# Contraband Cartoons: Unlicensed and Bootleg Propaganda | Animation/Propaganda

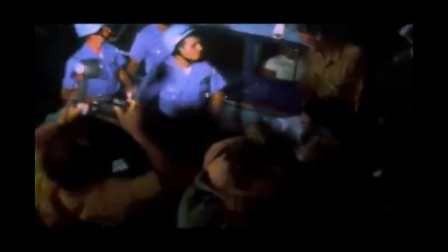The surreal feeling it may be experiencing is intentional. It's real. Things are pretty fucked up right now.
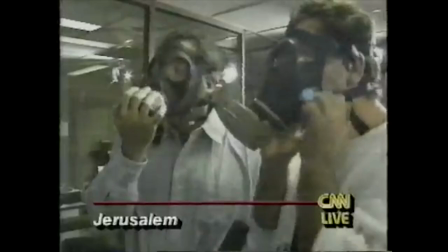Things have been fucked up for a long time. While advancements and technology have made information more accessible, they have also made us more vulnerable to the spread of myths and disinformation.
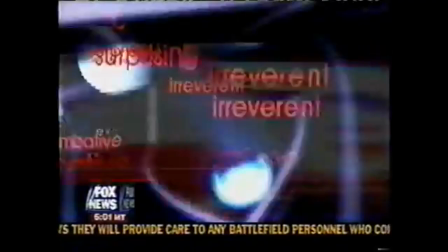Cutting through the narratives and trying to understand what's happening is overwhelming, seemingly by design.
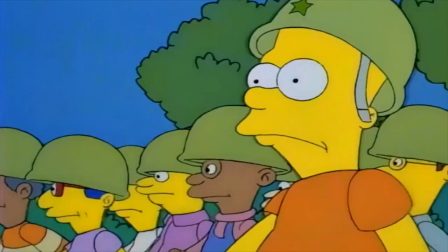We are inundated with distorted facts and our reality is under constant attack by those in power, trolls, and sometimes, even the people and things we love.
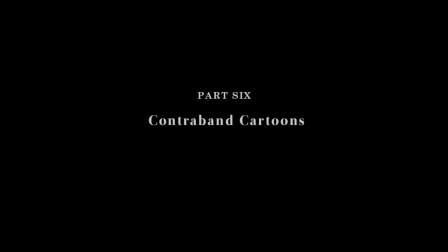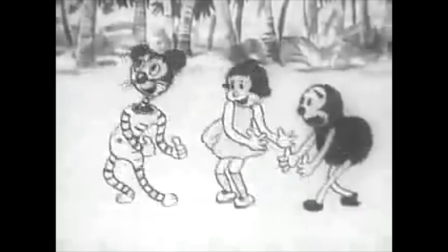Hello and welcome back to Animation Propaganda, welcome to series 2, it's good to be back, now that we can ever truly leave this disinformation nightmare.
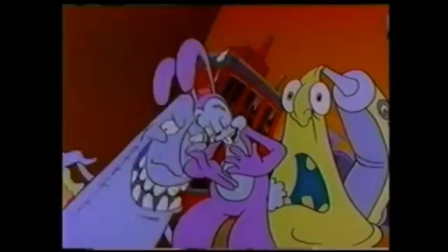For those unfamiliar with this series, we look at the intersection of animation and propaganda and how cartoons have been used to sway influence and control people.
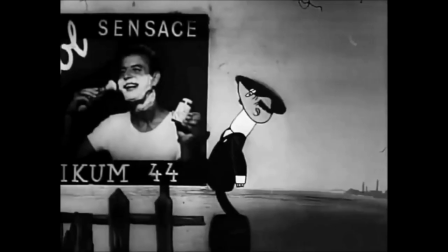Every episode we explore this relationship through several narratives, centered around a theme.
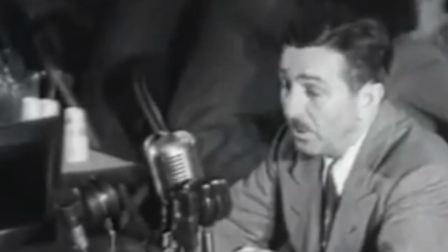This series is going to be a little softer than the last, less dead bodies, which I appreciate, a little more fun, but hopefully no less interesting.
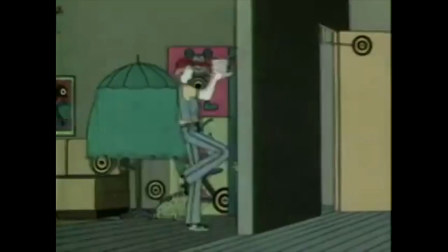To reiterate the warnings from last time, these videos will include disturbing and sometimes very offensive content.
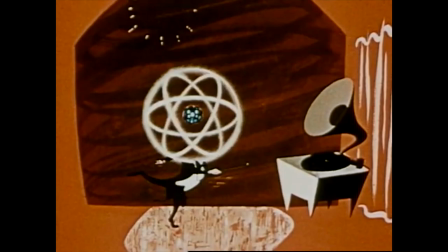Please adhere to the content warnings and know that lighter stuff is going to be going up in addition to this. Feel free to sit this one out.
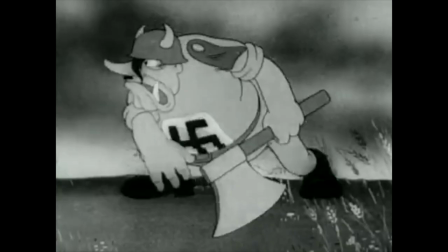Also, the subject is inherently political.
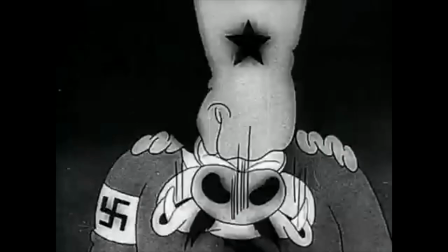I am biased, I have my beliefs but I will try not to be too obnoxious and most importantly, please remember that it's still propaganda, even if you agree with it.
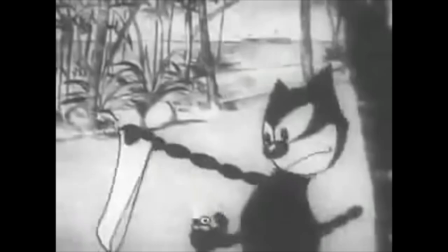We're going to be kicking things off with contraband cartoons or bootleg versions of popular animated personalities and how they have been appropriated to spread a political message.
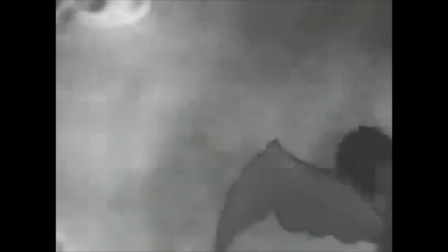Some of these are things we missed last time, others we've treaded on in other videos, but we are going to be going a little deeper.
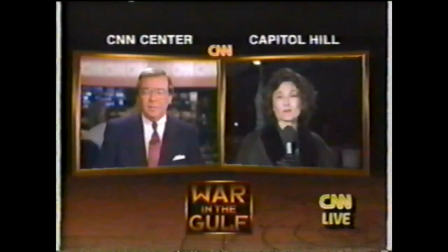We are also going to see how the evolution of media has aided the spread of propaganda. So yeah, let's get to it.
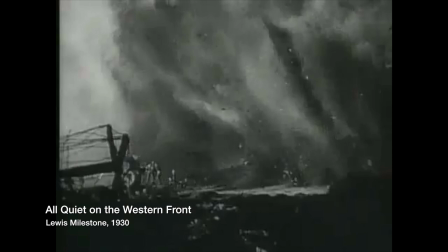The Second World War was the first global conflict where those fighting grew up on film.
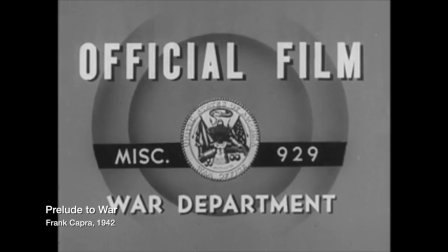It was the dominant medium of the early 20th century and the fantasies it projected informed the experience of those viewing it.
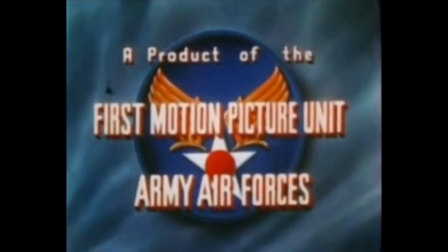This made it an extremely valuable propaganda tool, the most, arguably, up until social media.
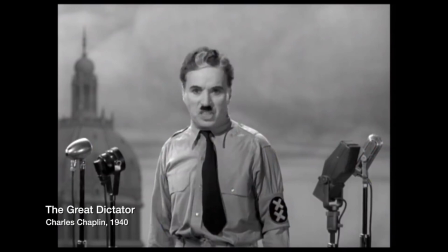The stars of the screen held a great deal of influence over citizens, and with the outbreak of war, many joined the fight, including cartoon characters.
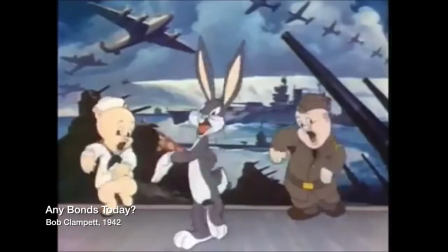Now in episode 5, we covered the mobilizing of Disney properties, namely Donald Duck, as well as Warner characters and Popeye for the war effort.
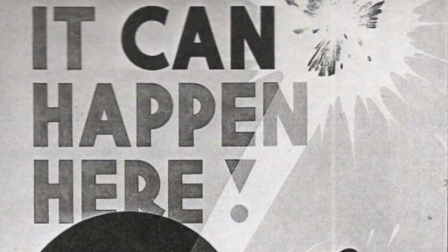These tunes rallied for war bonds, or saw combat, some even killed Hitler, with one notable exception, Mickey Mouse.
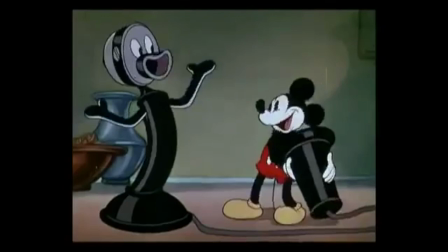Mickey was arguably the biggest star in Hollywood throughout the 1930s, Walt Disney built his empire around him and in the process made him a cultural icon, recognized the world over as American as apple pie.
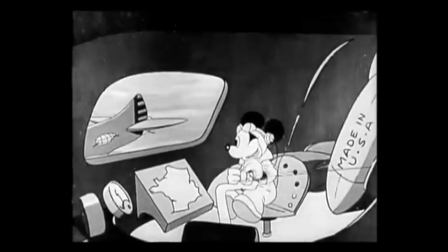In short, Mickey was sacred, or considered too wholesome to go to war. He was off limits for Disney animators, at least to see combat, but the same couldn't be said for Nazis.
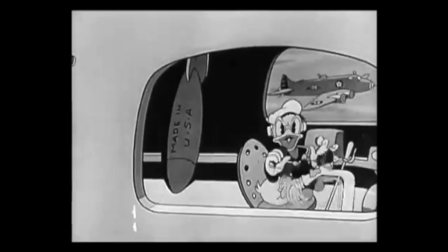In 1944, the short Nimbus Libre was produced in occupied France. It intended to convince the French America was not their ally by showing popular cartoon characters bombing them.
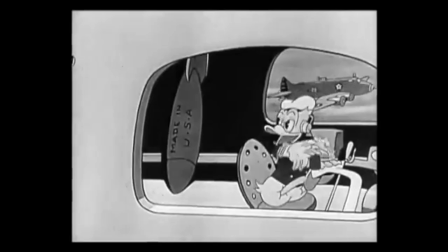Included in the Blitz was Felix, Popeye, and an assortment of Disney characters.
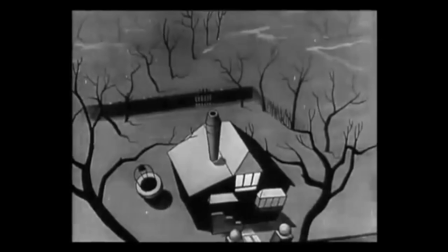The short has its fair share of anti-semitism as well, as it is framed during a Jewish caricature announcing the attack.
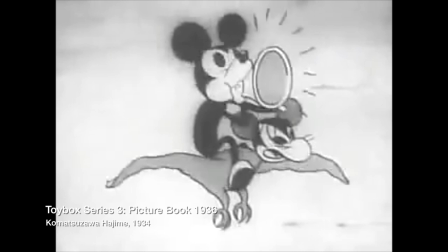A few years earlier, Mickey also appeared as the harbinger of death in the Japanese short Toy Box Series 3, Picture Book 1936.
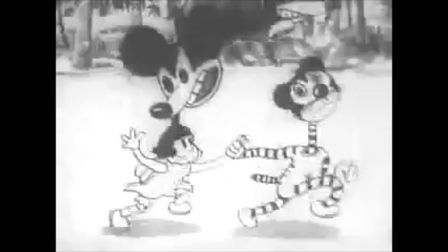This was actually produced in 1934, technically making retrofuturism. Here Mickey represents American imperialism and western decadence.
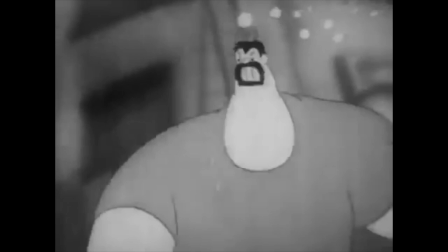While it predates Pearl Harbor, it resembles later Japanese propaganda like Mamataro's Sea Eagles and that it features figures from Japanese folklore battling American forces in pop culture.
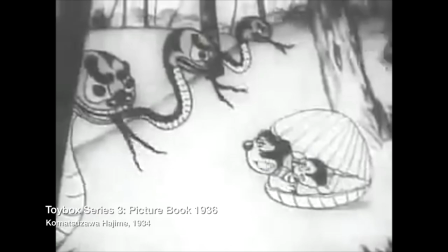Honorable mention to Bluto's appearance there. there.
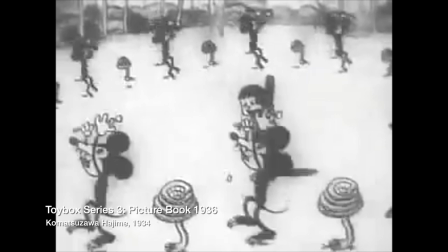These forces are represented by snakes, crocodiles and a fleet of bat-riding mickeys that terrorize a village of adorable animals from the skies, among them a bootleg felix.
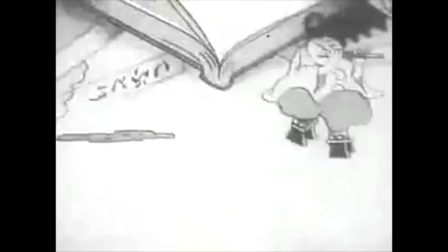From a storybook comes Momotaro and other legends to wage war against the invaders, eventually banishing them.
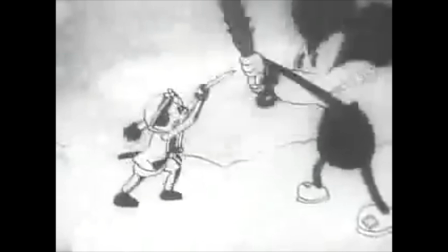This short was obviously an indoctrination tool, portraying American pop culture not only as evil but inferior to Japanese cultural icons.
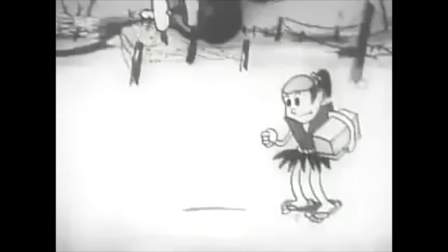I find it very interesting how they demonize their enemy this way, portraying their culture as superior rather than focusing on race, like so much American propaganda from that time aimed at Japan.
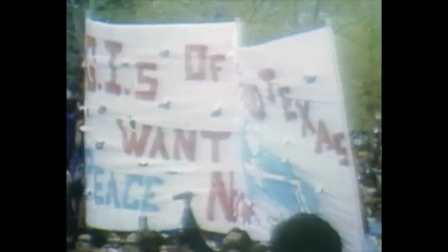However, not all those that appropriated Mickey were foreign enemies. During the height of the very divisive Vietnam War, animators turned to their medium for protest.
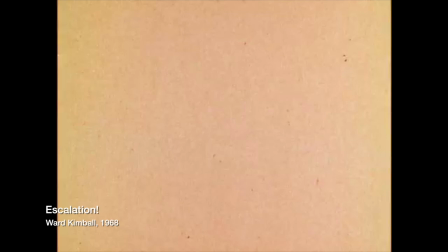As a quick side note, this period gave us Ward Kimball's amazing escalation. Now, Kimball was a very prominent Disney animator who produced the short independently.
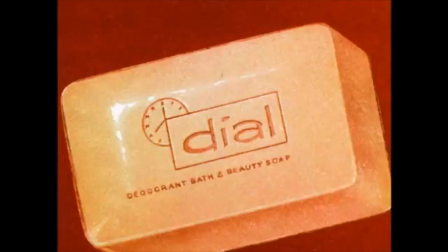It features then-president Lyndon B. Johnson reciting the Battle Hymn of the Republic. As he does so, his nose grows, reminiscent of Pinocchio and a penis.